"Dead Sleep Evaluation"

So which audience do you think our film opening is aimed at? I think it's aimed at teenagers because it's very, I didn't understand it. So then, no, actually I think it's aimed at older people. Did you get an idea that our opening was a psychological thriller? No, I knew something was wrong with him, but I didn't understand what was wrong with him. So if our film opening were to continue, would you want to watch it? Yeah, it's very interesting. I want to know what's going to happen next. So what did you think of our film opening? I thought it was really good. Did you understand it? I mean, I didn't understand why the man killed Homeless women. Yeah. If the film were to carry on, would you want to watch it? Yeah, I'd like to find out what actually happened for him to kill her. Who do you I definitely want to go. you think the target audience is for our film I opening? think it'd be aimed towards older older like murdering, like the crime. So, did you like our film opening? Oh yes, certainly. Who do you think that our film opening was aimed at? I think it was aimed for the old people and middle age. Did you understand the film opening? Oh yes. Yes, you did. Thank Very you. clear. So, what did you think of our film opening? Yeah, I thought it was really good but confusing. But then again, I thought that was a good thing because it makes me want to watch confusing films more. I think it would be aimed at people that like such a genre. So, what did you think of our film opening? I really liked it because of the camera angles and the soundtrack used. Was it clear that our film opening was a psychological thriller? Not really, but I thought it was a thriller. Did you get a sense that the main character, the male, had a disorder? No. So how do you think we should have shown that in a clearer way? Maybe you could have shown a different aspect of his life. Which audience do you think our opening is aimed at? An older age group Why? because of his mental disorder. So if I didn't tell you about the mental disorders, what age group do you think it would have been aimed for? Teenagers and still an older age group.
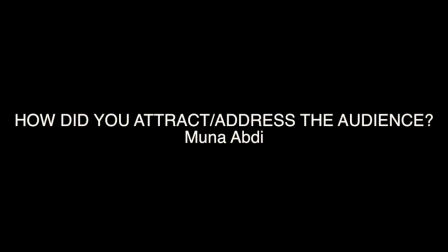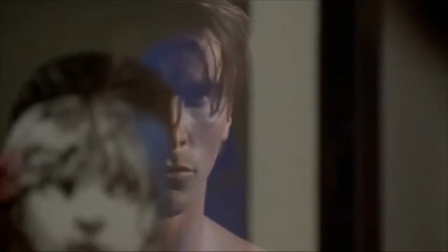We attracted the audience by using a similar cinematography style to American Psycho, which is a successful psychological thriller.
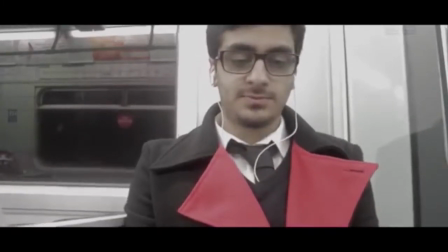We achieved this by using many mid-close-up shots of the face to show emotion. Since our opening is based on a mental illness,
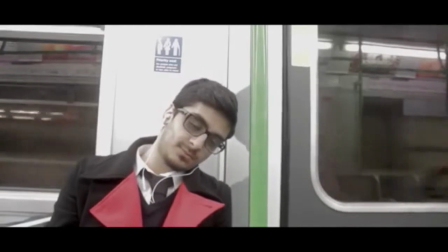majority of the opening includes a voiceover of his thoughts, as we cannot show the character's thoughts physically.
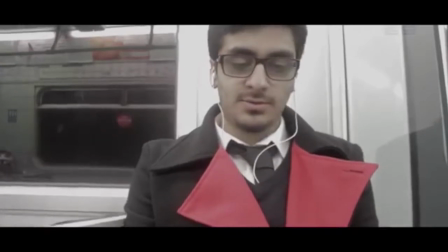Therefore, we show the emotion through the facial expressions and voiceovers.
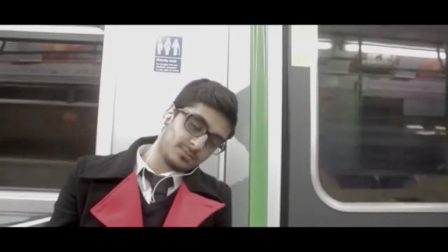The purpose of the voiceover was to convey the thoughts and emotions of the character, as without the voiceover, what is being shown on screen will not make sense.
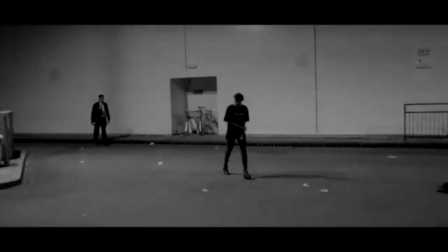We addressed our audience to be an older, more intelligent audience who will understand the narrative.
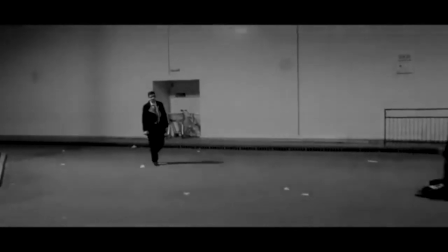Therefore, since this opening is only aimed at a more older audience,
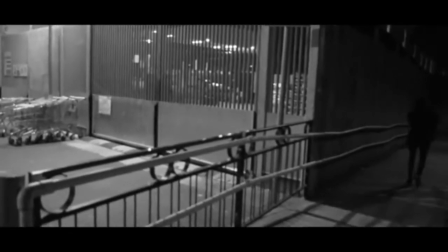the younger audience may feel alienated as they will not understand the concept of the opening and not be interested enough to watch the rest of the film.
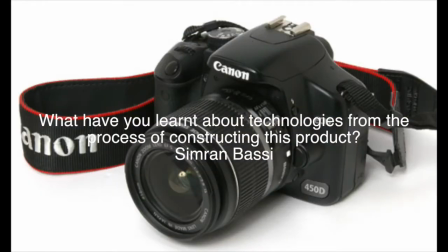What we have learnt from using the Nikon and Canon cameras was that depending on which camera we used, the quality differed.
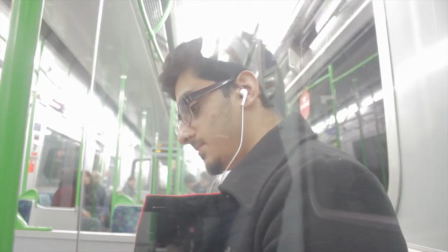This was due to the Canon being able to record in a higher definition compared to the Nikon camera,
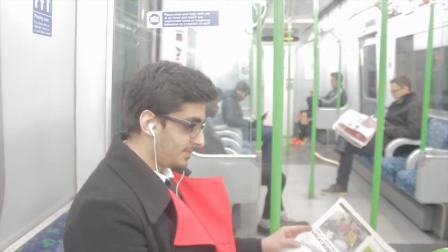but also having more settings in which we could add to create the atmosphere of our opening.
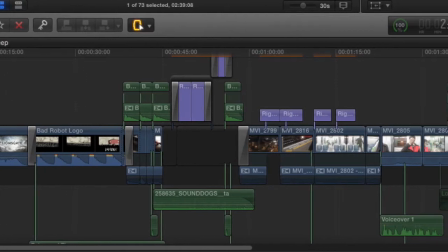We had to use the software Final Cut Pro to edit our film. This enabled us to edit the film and add a variety of different music to it.
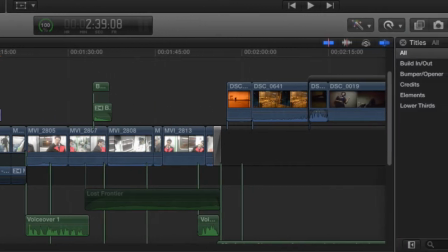This meant that we didn't have to shoot in the correct sequence as we had the ability to play around with the order of the footage.
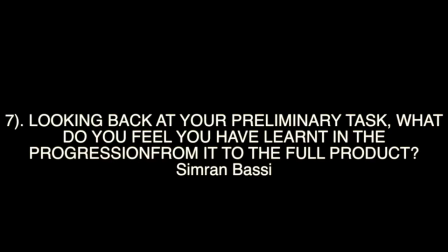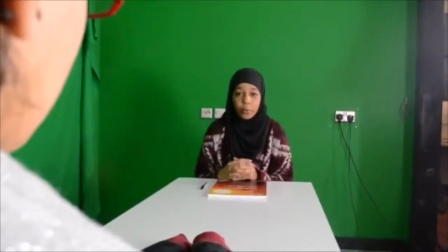What we learnt from our preliminary task is how to incorporate a variety of different shots from different perspectives using minimal jump cuts.
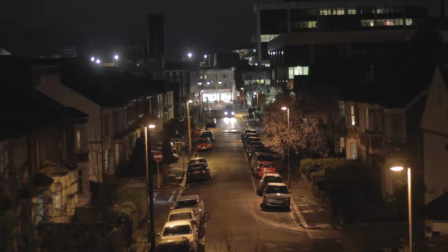For example, we put an establishing shot in our film and followed this with a clip of the train station's Mind the Gap, which is progression from our prelim as we actually planned out how and what we were going to put into the film by storyboarding it and paying close attention to detail, which we did not do in the prelim as we thought about everything from the makeup, costume, as well as the lighting,
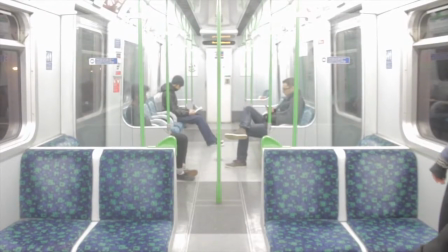which is portrayed in the first part of the opening as we use basic cinematography and a very flat, coherent use of colouring.
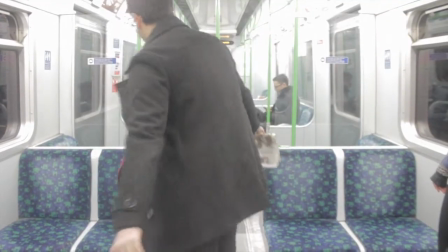We made the colouring of the tube bright, however,
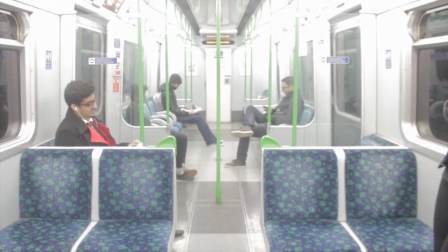at the same time dull by using bright lighting but making the colour correction look grey with a dull undertone on Final Cut Pro to show the character's thoughts and emotions,
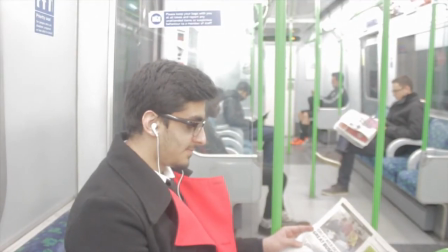thus the progression from the prelim to the full product.
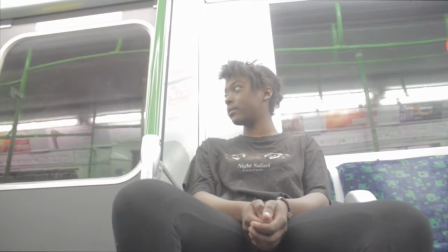Another thing which we have all learnt in the need of continuity is vital for the storyline and film in order for it to make sense.
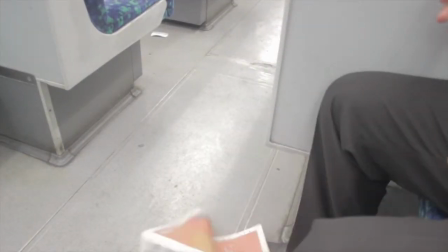We did this by using Final Cut Pro, which made editing easy as it lets you select the specific frame you want to include in the video.
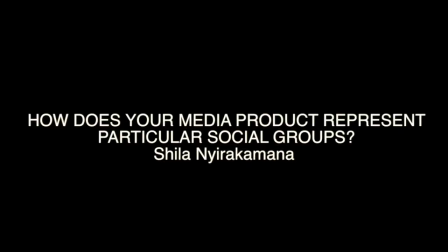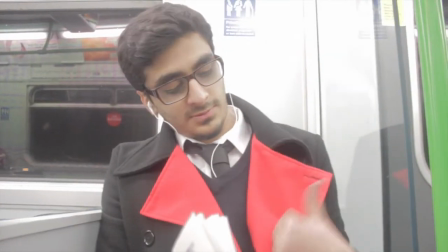In our film opening, we only have two main characters, one male, Vince and alternatively Larry, and the other a female as a homeless person.
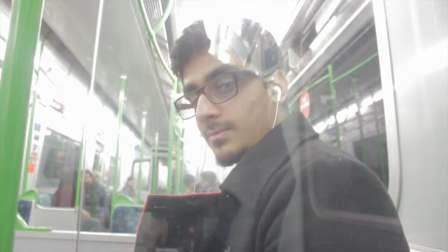We wanted our characters to be represented within today's society because of the controversial views that this society has on women.
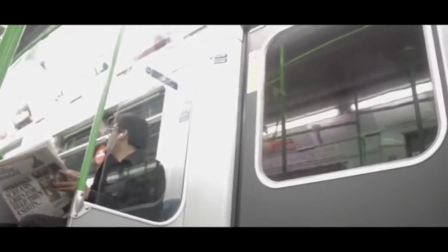Our protagonist Vince, and alternatively Larry, is a middle-class working male. To show this, he dresses smartly in a shirt and tie with a black smart coat.
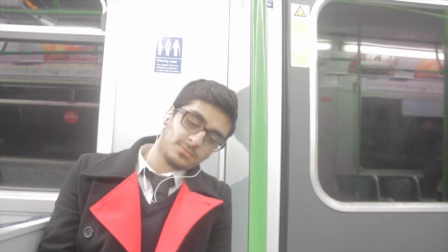He isolates himself as we can see him wearing headphones, which he uses as an object to conceal himself from society.
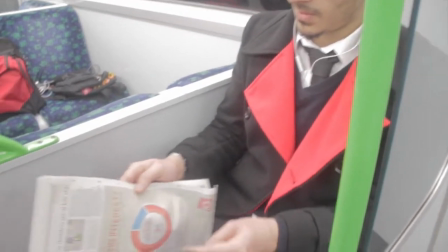We purposely portrayed him this way because his character had social disorders such as dissociation identity disorder and schizophrenia.
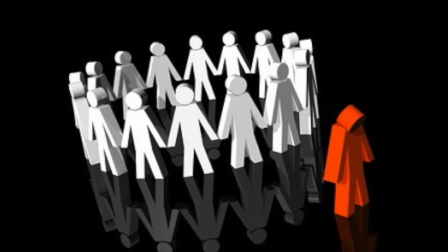One symptom being inability to concentrate and wanting to avoid people.
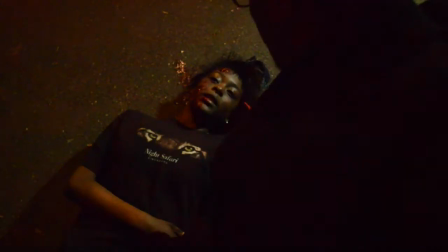The second character, who is a homeless woman, dresses in a shirt and leggings.
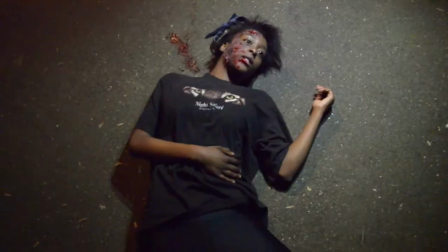The clothing items are dark and rugged, which suggests within today's society, homeless people are usually considered as dirty and living in squalor,
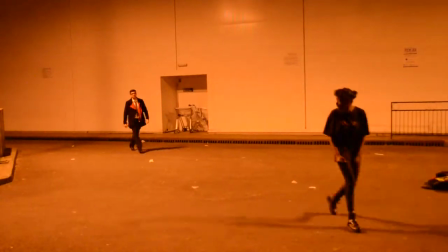therefore causing people to avoid them. Having the homeless person as a woman adds value to the character's vulnerability, because in our style of genre,
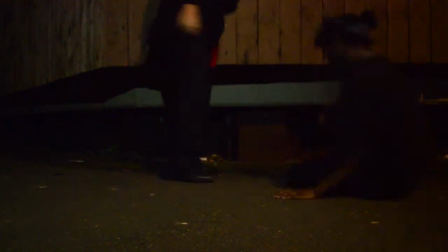the social group should be in the favour of the male gender, because females are considered as being lower class and vulnerable to men.
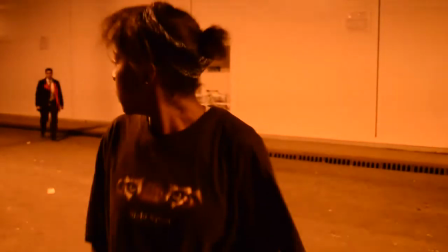In this case, it is the main protagonist who has caused harm to this inferior woman.
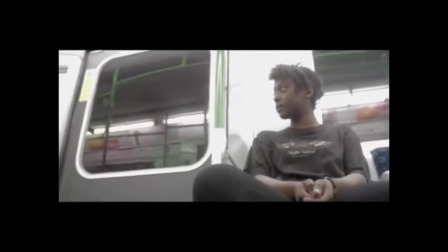In the film industry, traditionally women are seen as physically weaker than men.
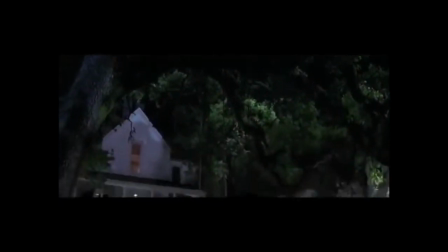For example, in the Hollywood horror movie Scream, starring Drew Barrymore, she is in a house by herself, making her vulnerable when she is attacked.
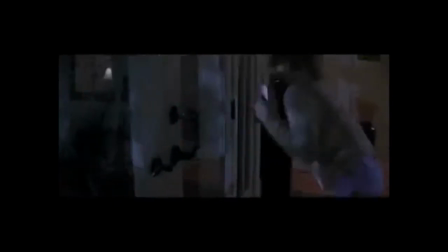She is powerless against the Scream character and results in being murdered. This relates to our film because we were trying to portray female roles as being a weaker social group.
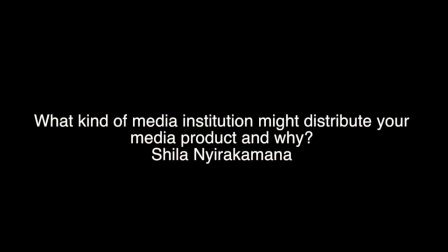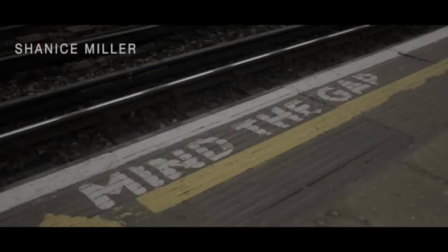In our film opening, we thought that it would be best to research a range and a large array of different institutions,
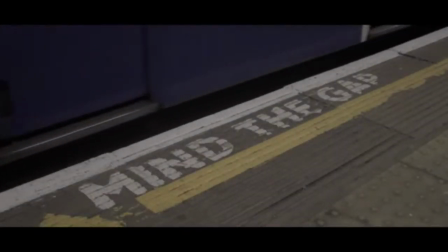because at first we were unsure of our genre and which institution would best suit our opening.
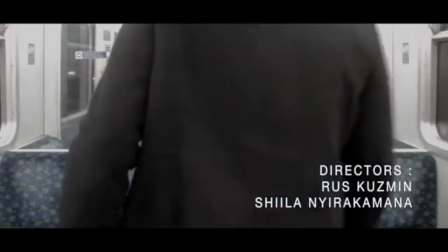We narrowed down our search to two main genres, psychological thriller and hard drama.
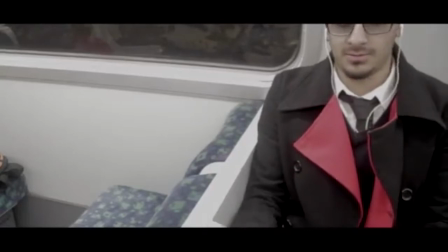We then chose the suitable institutions that would work best for our opening.
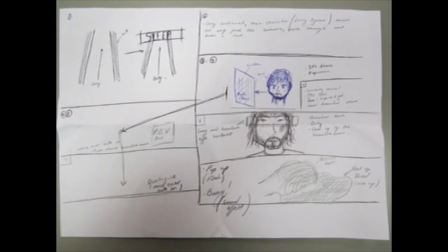After we created our storyboard for our film opening, we decided that the best two institution companies would be Lionsgate and Bad Robot. We chose these two institutions because they both produce many psychological thrillers similar to ours.
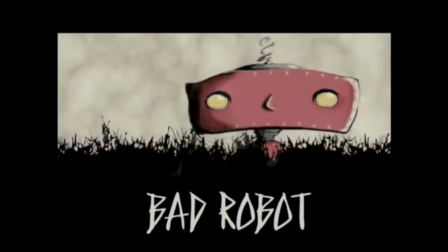For example, Lionsgate has produced a hard drama film called American Psycho,
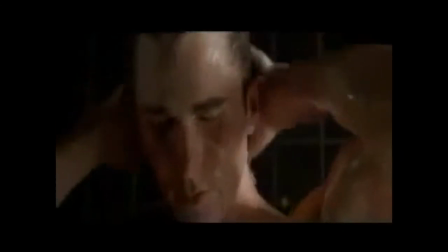which is a film that is similar to ours because it incorporates a voiceover similar to ours and addresses the problem of the psyche.
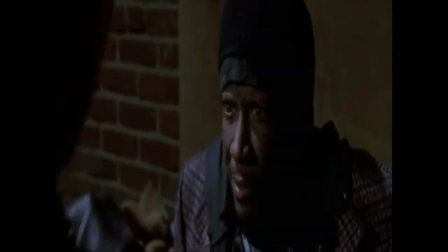Similar to our opening, one scene in American Psycho is the killing of a homeless person, as we mentioned earlier.
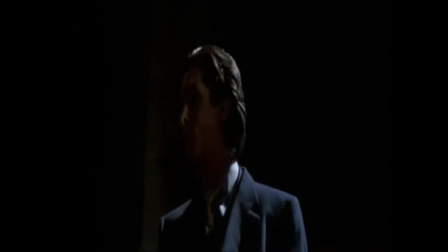This leads me to believe that Lionsgate would be a fitting institution as it utilizes some of the same techniques that we did in our opening.
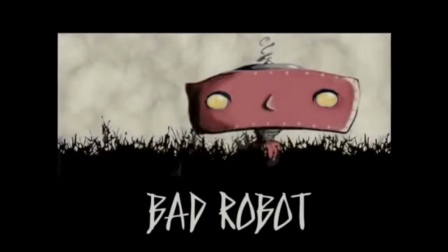Bad Robot was our distributor company because we believed that they were suitable for our opening solely because they have produced many similar films,
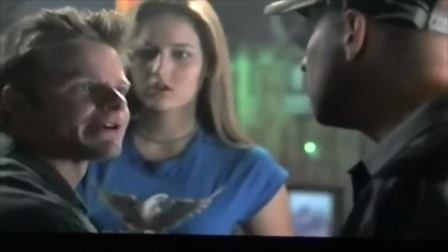one being Joyride.